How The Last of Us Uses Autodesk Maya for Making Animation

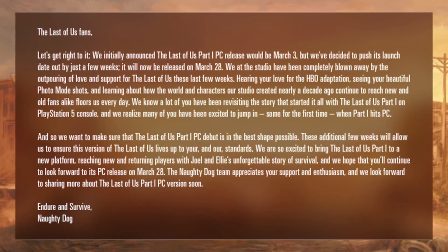245s
Naughty Dog's official statement on Twitter states the company wants the PC version to debut in the best shape possible, which fans would likely appreciate as well.
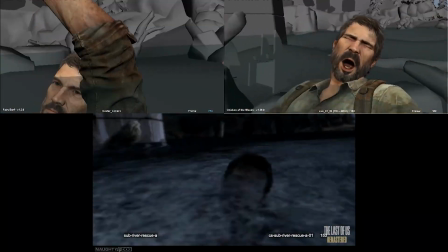253s
For the remake, scenes were reanimated from scratch using the original shots as a base and reference to preserve the narrative.
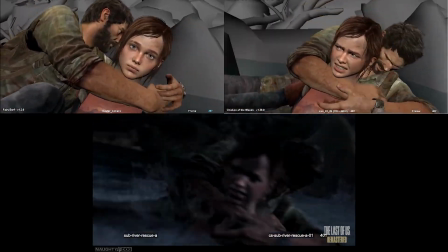261s
The first and last of us did not capture any facial data from motion capture. It was all hand keyed based on the actors live stage performance camera recordings.
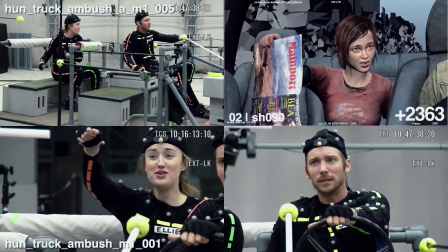270s
Since there was no facial motion capture data,
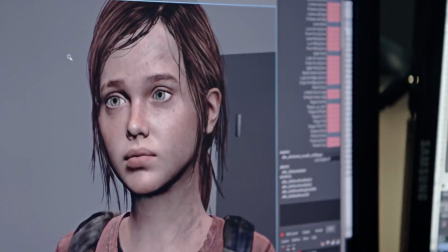272s
the remake would have to be hand animated while referencing original scenes to maintain the core essence of the character acting performance from the
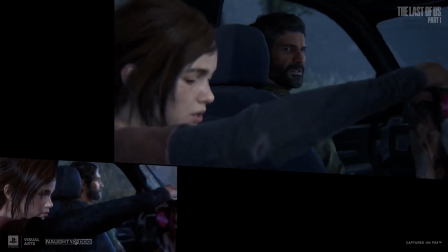279s
original key frame facial animations created from animators who worked on the original
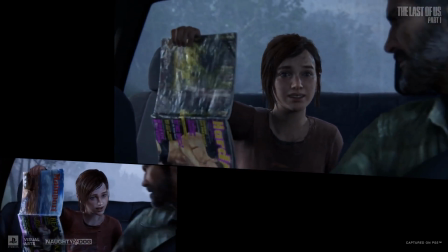284s
production assets. utilizing facial libraries and poses help the characters
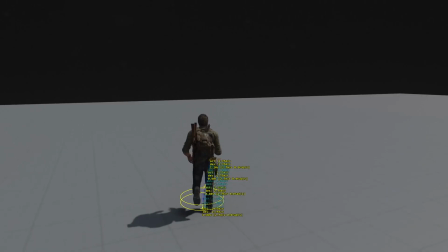288s
to stay on model throughout the productions actors performance motion matching was implemented for the remake to create seamless transitions in the animations
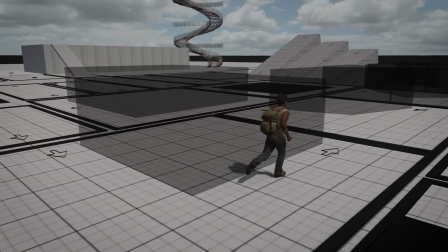297s
this utilizes logic to match the desired movements to a library of hundreds of animations
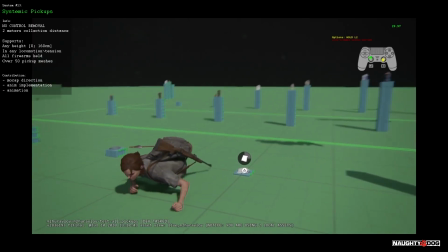301s
a mocap actor has gone in and ran through a gauntlet of movements to get a full
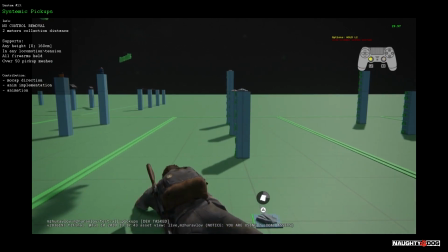306s
set of ways a human can move and in every frame the logic is trying to find the best matching animation that fits the path of where the character is heading.
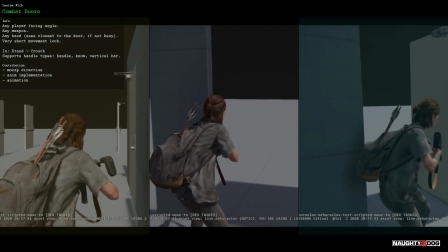313s
This motion model gives the player a sense of seamless movement. Crowd locomotion and hometown sequences were recreated.
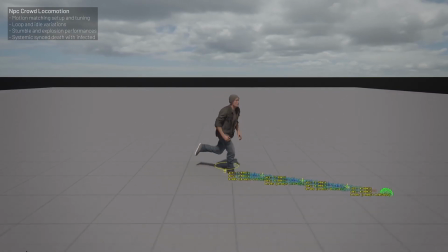320s
Motion matching setup and tuning animation for loops and variations along with systematic performances like stumbles,
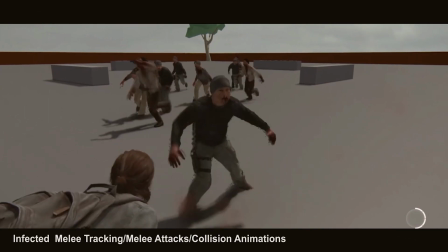327s
explosion reactions, sync deaths with infected to give more realism to the remake.
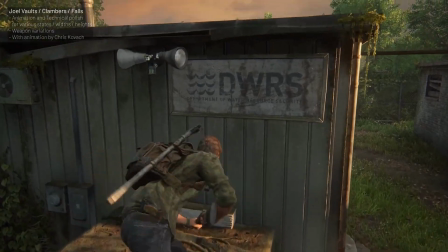332s
Joel had additional clambers, vaults, climbs, balance falls, and landings for added realism.
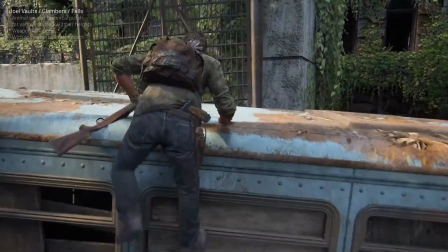337s
Technical and animation polish for the system including weapon grip variations and variation
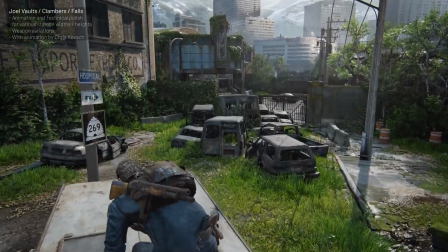342s
for widths heights character state approach angle and approach distances were necessary
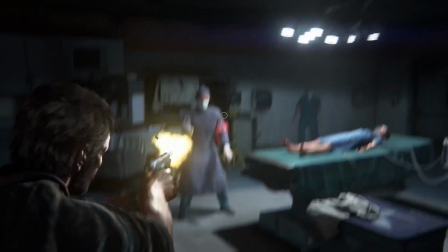347s
to implement the new transitions for the jerry hospital scene non-lethal
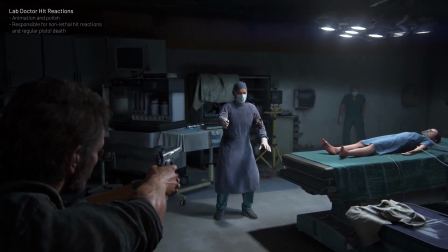352s
hit reactions were added along with one of the default deaths were redone for the remake for hyper
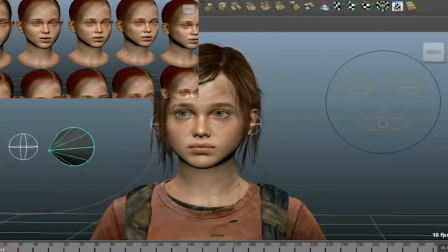357s
realistic movements facial rigs were joint based with blend shape correctives much like santa monica's workflow faces were based off of facts,
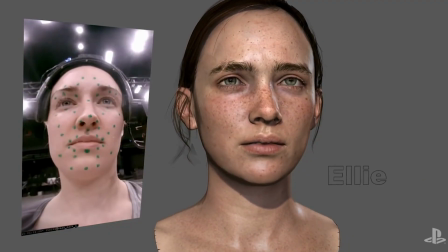367s
which gives a more defined muscle and anatomical based approach to faces.
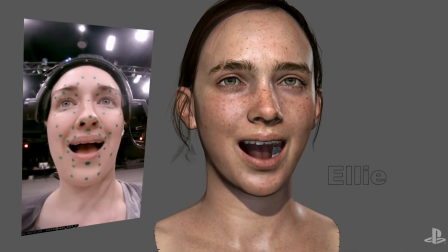371s
Pupil dilation and high density meshes were created to add high fidelity to the performances.
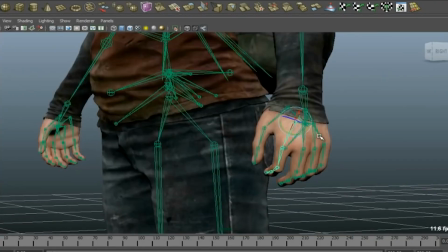377s
High fidelity in dynamic handshapes allowed for more flexibility in poses.
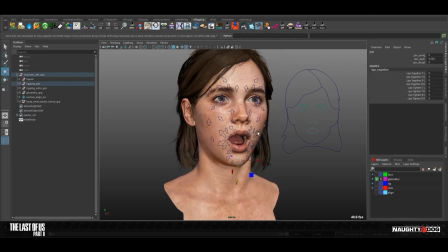382s
For part 2 and the remake, joint counts were nearly tripled for increased fidelity to convey human emotions more accurately. To give you an idea of the increase in fidelity,
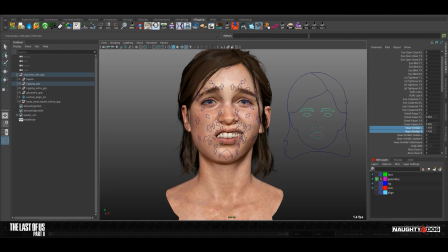392s
the facial joint counts on part 2 and the remake were more than the total joint count on the original PS3 character's body joint count.
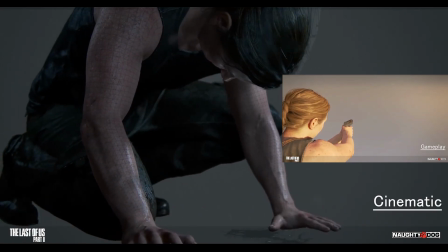400s
Real-time muscle systems allowed for shells to bulge based on attachment points.
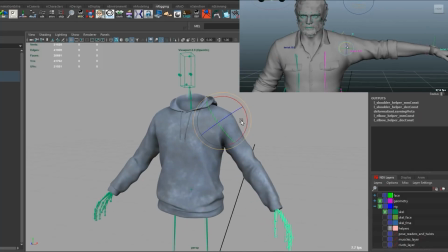405s
This was further enhanced with cloth wrinkles to add even more realism to the character movements.
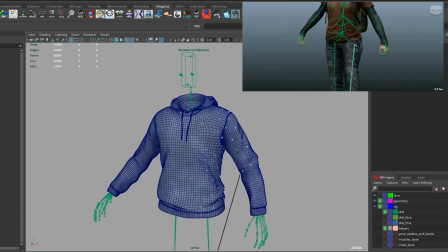411s
These strong foundations were taken further for part 2 and the remake for part 1 where extreme high fidelity was necessary for next-gen hardware assets.
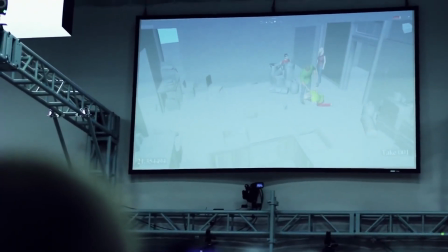420s
Cameras are also motion capture controlled where the cinematographer can see the action as well as the stage direction to ensure the shot is feeling as natural and dynamic as possible.
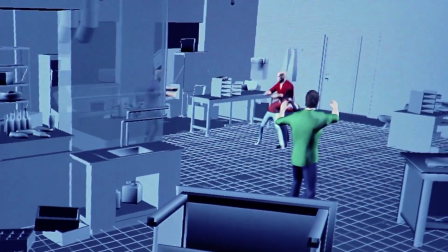429s
Different lenses can be utilized just as you would with a live-action camera to ensure the most cinematic experience as possible.
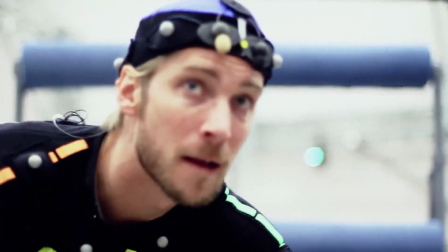436s
Small mistakes like reframing the character on close-up or the cameraman bumping into a wall sometimes
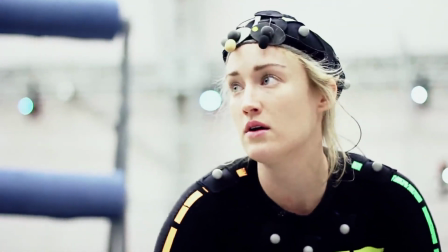441s
are kept to keep the camera animation raw and give it life as it were a character itself.
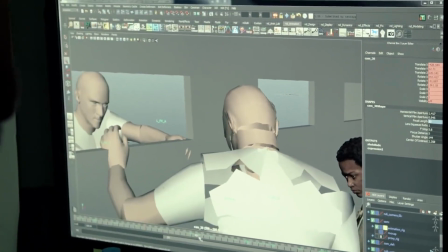446s
Much like animating characters after the motion capture is applied to the 3D scenes, cameras are also tweaked and adjusted to give optimal framing of the core characters in the scene.
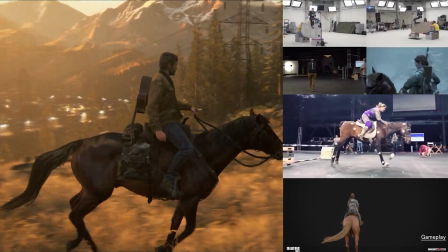454s
For part two, horses were programmed and motion captured on a custom motion model with full body IK parameters with ragdoll setup for characters on horses.
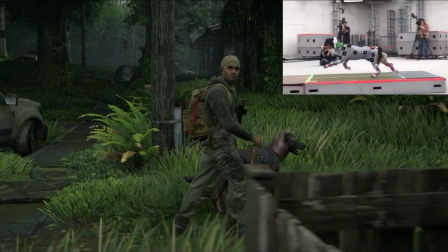463s
Move performances involving dogs on leashes were programmed to follow their patrol master's movements.
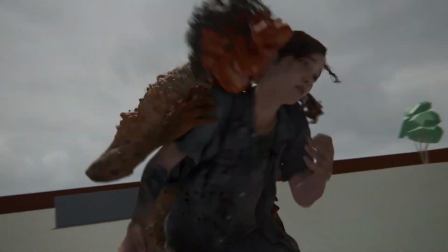468s
New multi-jumps were created with motion matching with a new traversal system. This also carried over to the infected's vaulting abilities.
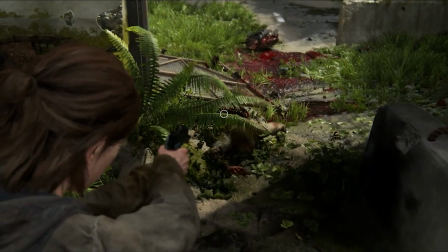476s
New abilities such as infected crawling on the ground when legs are shot off were also created.
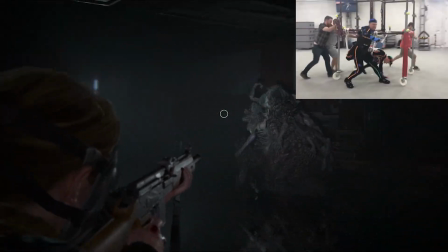482s
A custom physics rig was created for secondary animation of the extra bodies and limbs on Rat King's back.
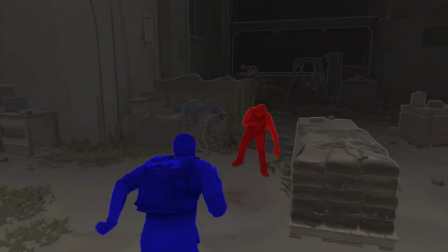488s
These technological advances all contributed to the remake's workflow to create a whole new experience for the player.